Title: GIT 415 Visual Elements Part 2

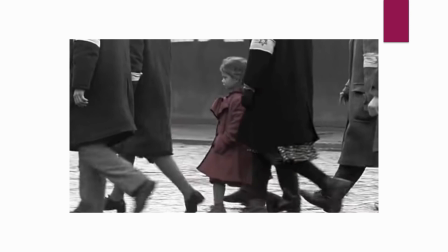[8:09]
And you can see from the clip that there's a lot of horrible things going on around this little girl as she walks through the town. And she is supposed to represent the innocence of the Jews that were being slaughtered.
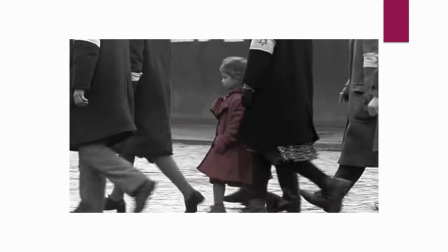[8:28]
And of course the red could represent a lot of things, but it could just be very basically the color of the blood that's being spilled.
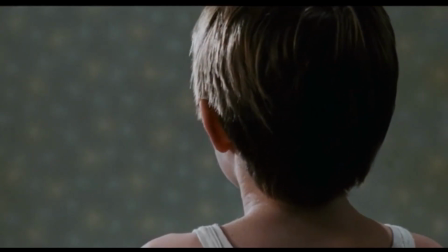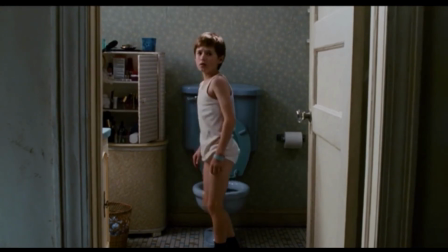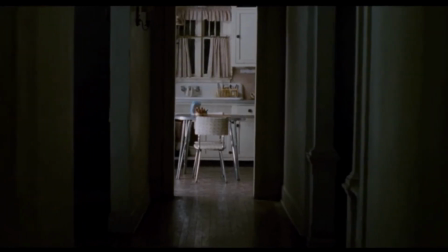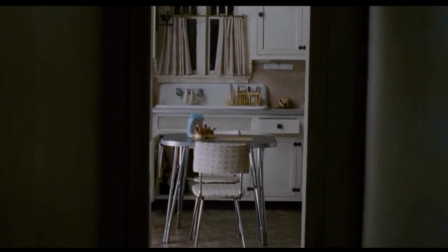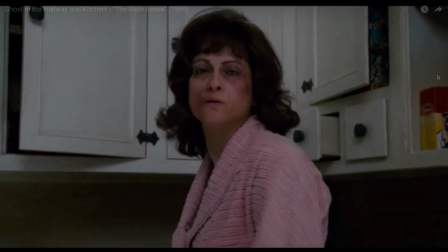[9:25] Mama? No. Dinner is not ready.
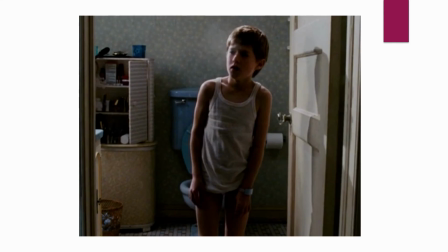[9:32]
In this scene from The Sixth Sense, it's subtle, but you can see that as he turns from the toilet, his breath is you can start to see his breath.
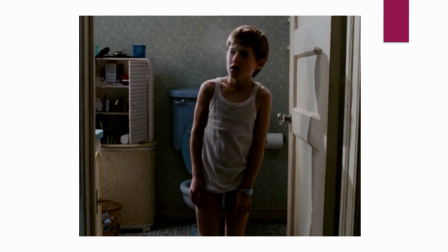[9:44]
Previous to this, I didn't get it in the clip, you can actually see the thermostat turning down with nobody's turning it down. It just turns down by itself. And so that coldness and being able to see
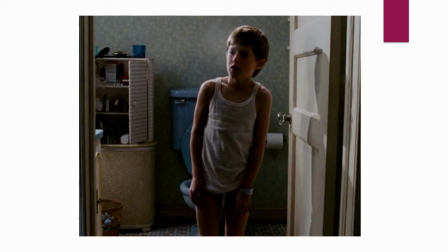[10:02]
the character's breath indicates that there is a dead person nearby. There are lots of other, not lots, but there's a few other motifs that are used throughout the film as well. Again, it's a great film. You should watch it.
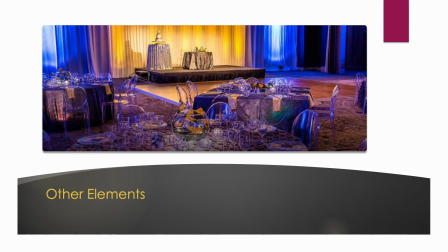[10:22]
A couple of other elements that I just wanted to talk about are, one of them is,
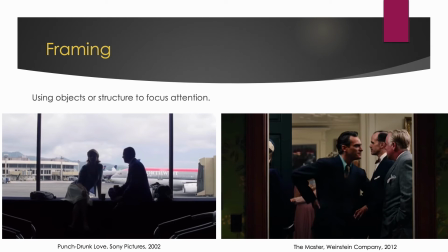[10:28]
we talked a little bit about framing when we looked at that one image from the animated movie Up. Framing is when you use objects or structures to focus attention in a particular area of the screen.
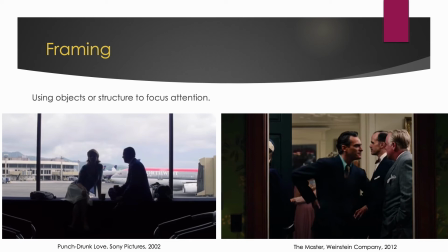[10:46]
You can see in the image on the left, which is from Punch Drunk Love with Adam Sandler, that the window, even though you see the whole window,
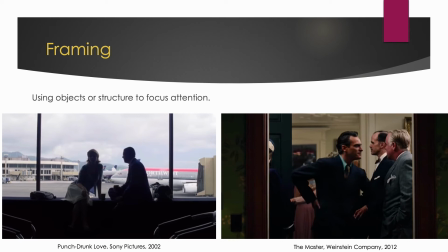[11:00]
the dividers between the individual windows act as a frame and draw our attention to the middle. I use this one because it's a delightful little movie. It's a very good Adam Sandler movie. But even more than that,
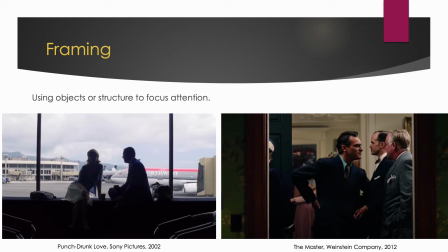[11:17]
there's so much very creative and entertaining framing that happens in that movie that I highly recommend watching it, just for that reason, let alone that it's just a good movie. The image on the right is from The Master,
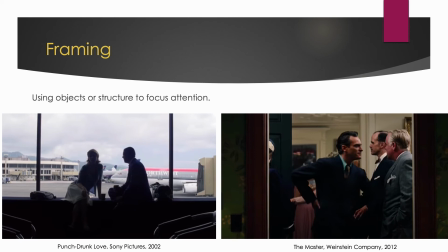[11:34]
and a doorway is being used to focus our attention on what looks to be a little bit of a contentious interaction between Joaquin Phoenix and Philip Seymour Hoffman.
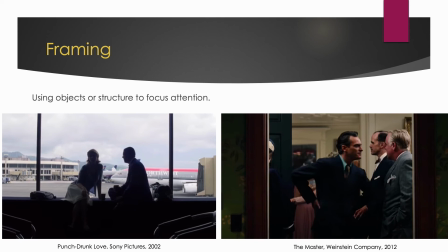[11:53]
Prior to Phoenix coming into the frame, it was looked like a nice, pleasant conversation between, 4 or 5 people. But as he moved in, other people moved out, and this tension was increased.
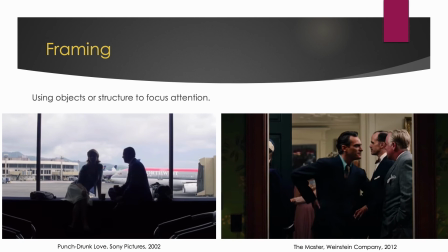[12:11]
And because of that doorway, we really are drawn to that interaction.